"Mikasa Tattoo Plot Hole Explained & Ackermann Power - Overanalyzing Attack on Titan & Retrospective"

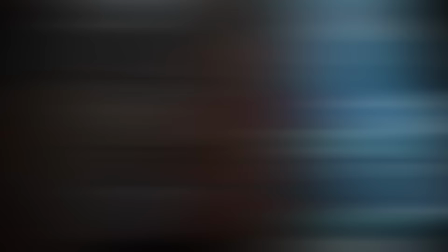996s
As they open the door, however, we see that Mikas' parents are already dead and that she herself is missing.
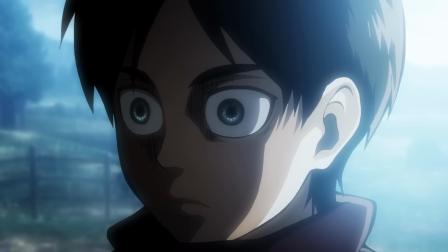1003s
We then cut to Eren, who is clearly shaken to his very core as he sees death and the brutality of the world on full display.
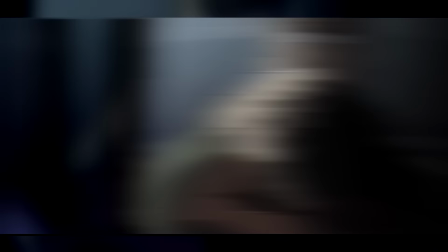1011s
In the broader story, I think it's just a scene to further drive home the idea that Eren has never really changed.
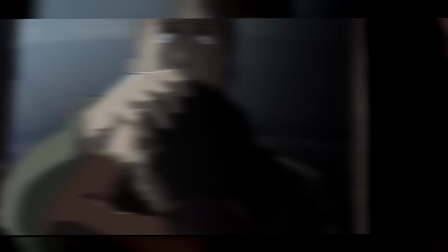1018s
Yeah, he's saving Mikasa in this sequence, so obviously he is more than in the rights,
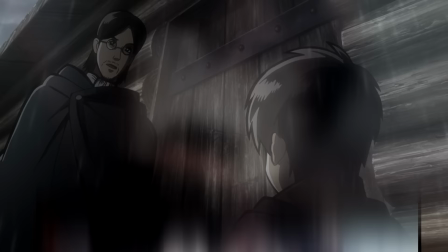1023s
but everything he does here, no matter how heroic, is not a normal thing for a 9-year-old to do.
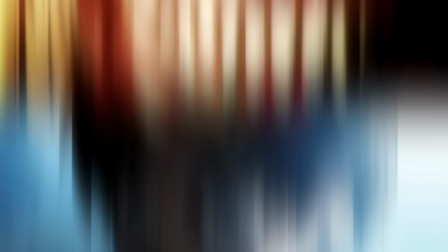1030s
Keep in mind that this is Eren who has lived in relative peace. All of this is pre-Shiganshina.
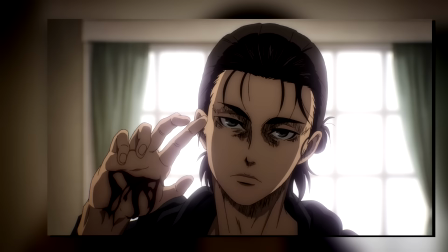1036s
So this scene of him looking almost detached from reality just encompasses that cold nature of his we see later in the story.
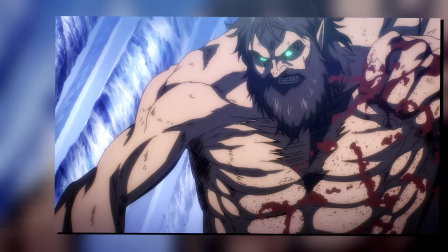1044s
And another thing I think is easy to overlook is Grisha in this scene. Remember that he has the Attack Titan.
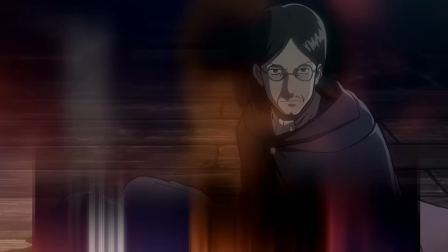1051s
And remember that he was explicitly told by the Owl that he must protect Mikasa.
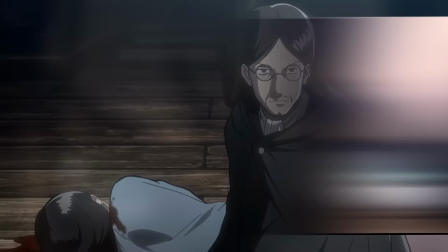1055s
So the question arises of, how much does he actually know at this moment?
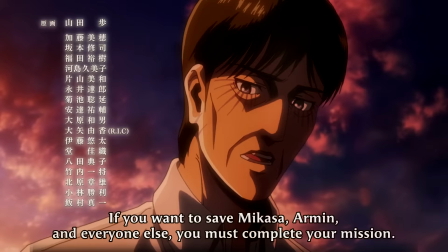1061s
Has he already received Eren's memories at some point? Or is this truly him being baffled by the situation unfolding?
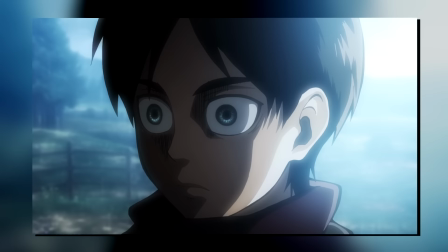1069s
Or maybe, he realizes that this is the situation the owl was describing in the first place.
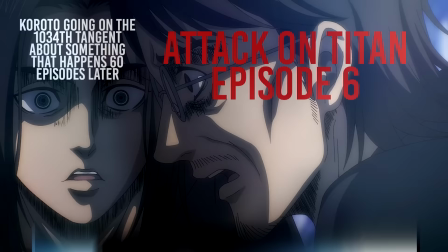1076s
Or, could it be he even knew that he had to leave Eren alone and that it has to be Eren who saves Mikasa?
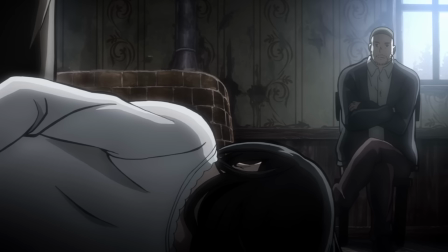1082s
Just a scene that in hindsight leaves you asking many, many questions considering everything we know now.
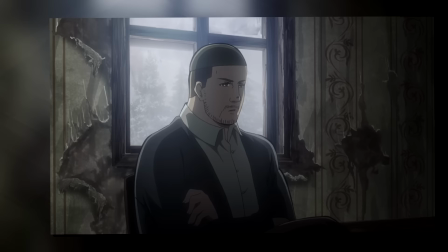1089s
Though as we cut to the kidnappers and Mikasa, we get another instance of us being told that she is in fact different.
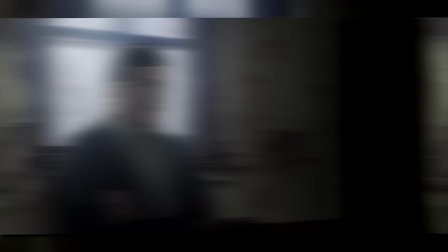1096s
And it's these tiny bits of lore that are dropped in cases like this that just bring up a million questions.
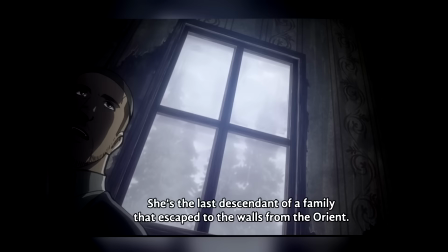1103s
For example, here this guy says that there were once many races out there,
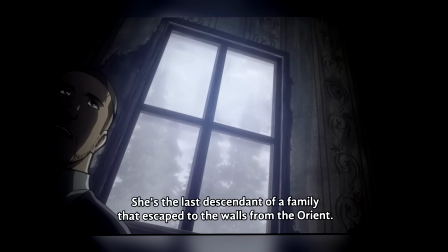1107s
but now Mikasa is supposedly the last of the Oriental clan and that her family, quote-unquote, escaped to the walls from the Orient.
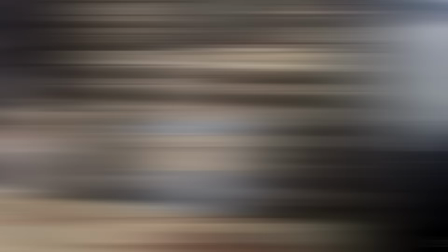1115s
So now you're left asking, why did they escape to the walls? Who even were they?
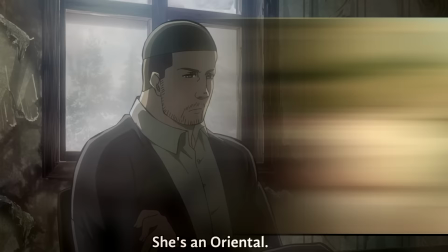1121s
If there were these Orientals, then surely there were others too, right? Just to name a few.
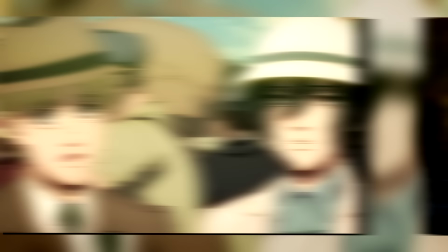1126s
As we'd get to Marley and see the wider world, we'd of course see exactly what that meant, as we were introduced to a number of entirely different cultures.
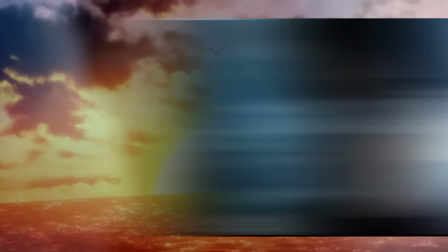1134s
But as of now, it just cooks up that fundamental mystery of what's beyond the walls extremely well,
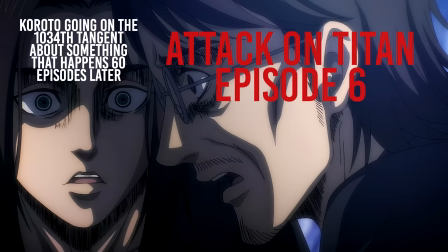1141s
because again, remember that this is just episode 6. We are still absolutely clueless about basically everything,
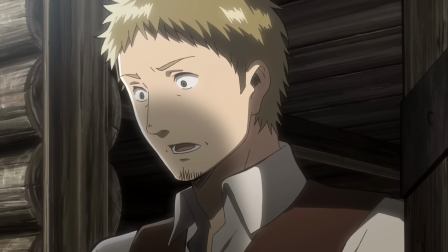1150s
though it's only after we see the aftermath that we finally cut back to the original knock on the door and actually see Mikas' father open them,
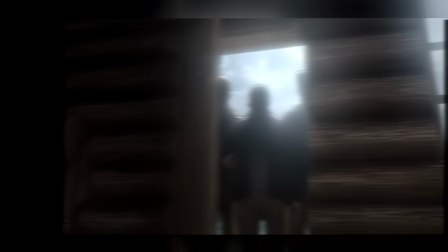1159s
only to find out that it is not in fact Heisenberg who knocked, but rather three dudes.
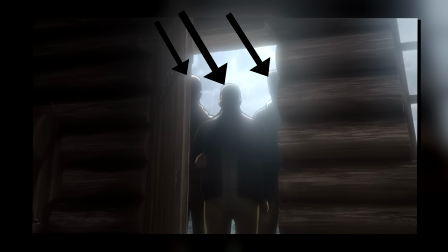1165s
And a tiny detail that I absolutely loved here is that we are actually always shown that there were in fact three people.
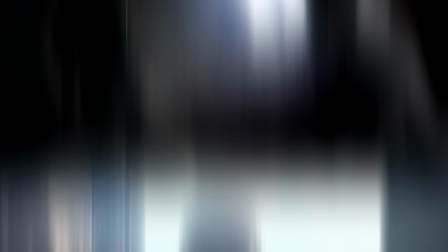1173s
In many, many shows, the third person would be hidden in the shadows for the sake of surprise later on.
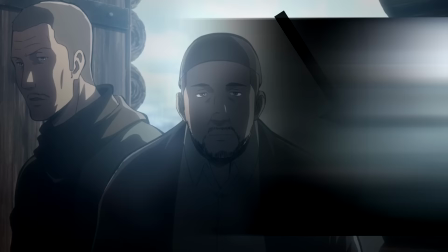1178s
Whereas here, if you're paying close attention, you always know that there were in fact three dudes.
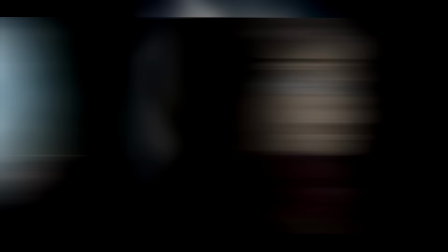1185s
What I'm getting at here is that when we see Aaron take the two of them down, if you had noticed the third,
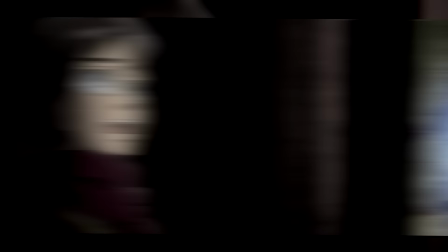1191s
you'd be on the edge of your seat the entire time because you already knew that it wasn't over.
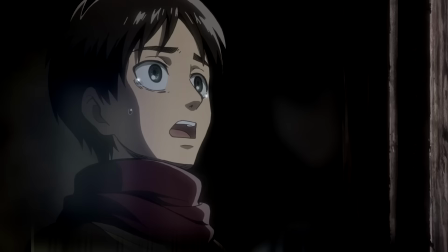1196s
But if you didn't notice it, Mikasa reveals it just in time for the surprise to still be there anyway.
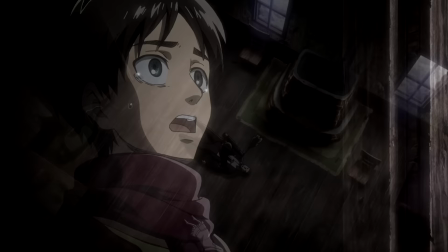1203s
So, in essence, it captures two separate emotions.
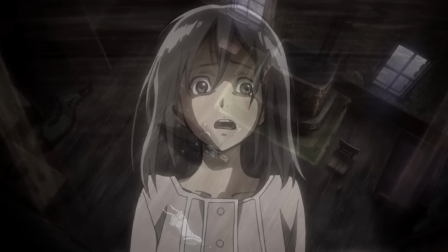1207s
One is uneasiness and anxiety for those who caught the third silhouette, while the other is that moment of surprise in case you didn't catch it.
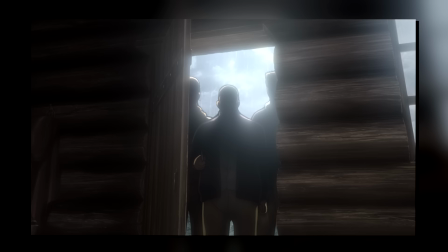1216s
Just a solid example of direction that doesn't rely on hiding its surprises for them to actually still carry emotional weight.
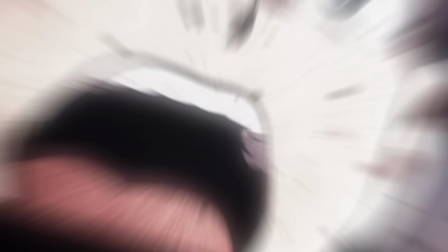1223s
As for Eren though, he of course goes to Stabby Town and that's the end of those two.
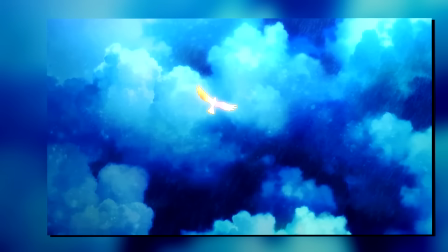1228s
And the thing to note here is his mentality. As we've already heard and as we continue hearing throughout the entirety of his story,
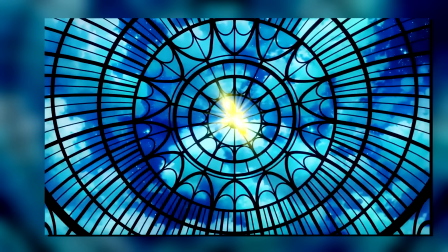1235s
to him, freedom is a fundamental value every single person should possess.
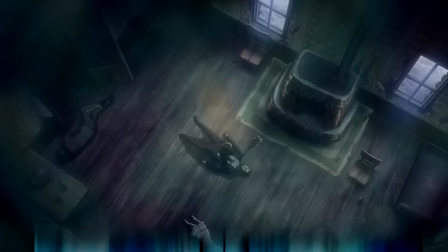1241s
So in his eyes, these people denied Mikasa that.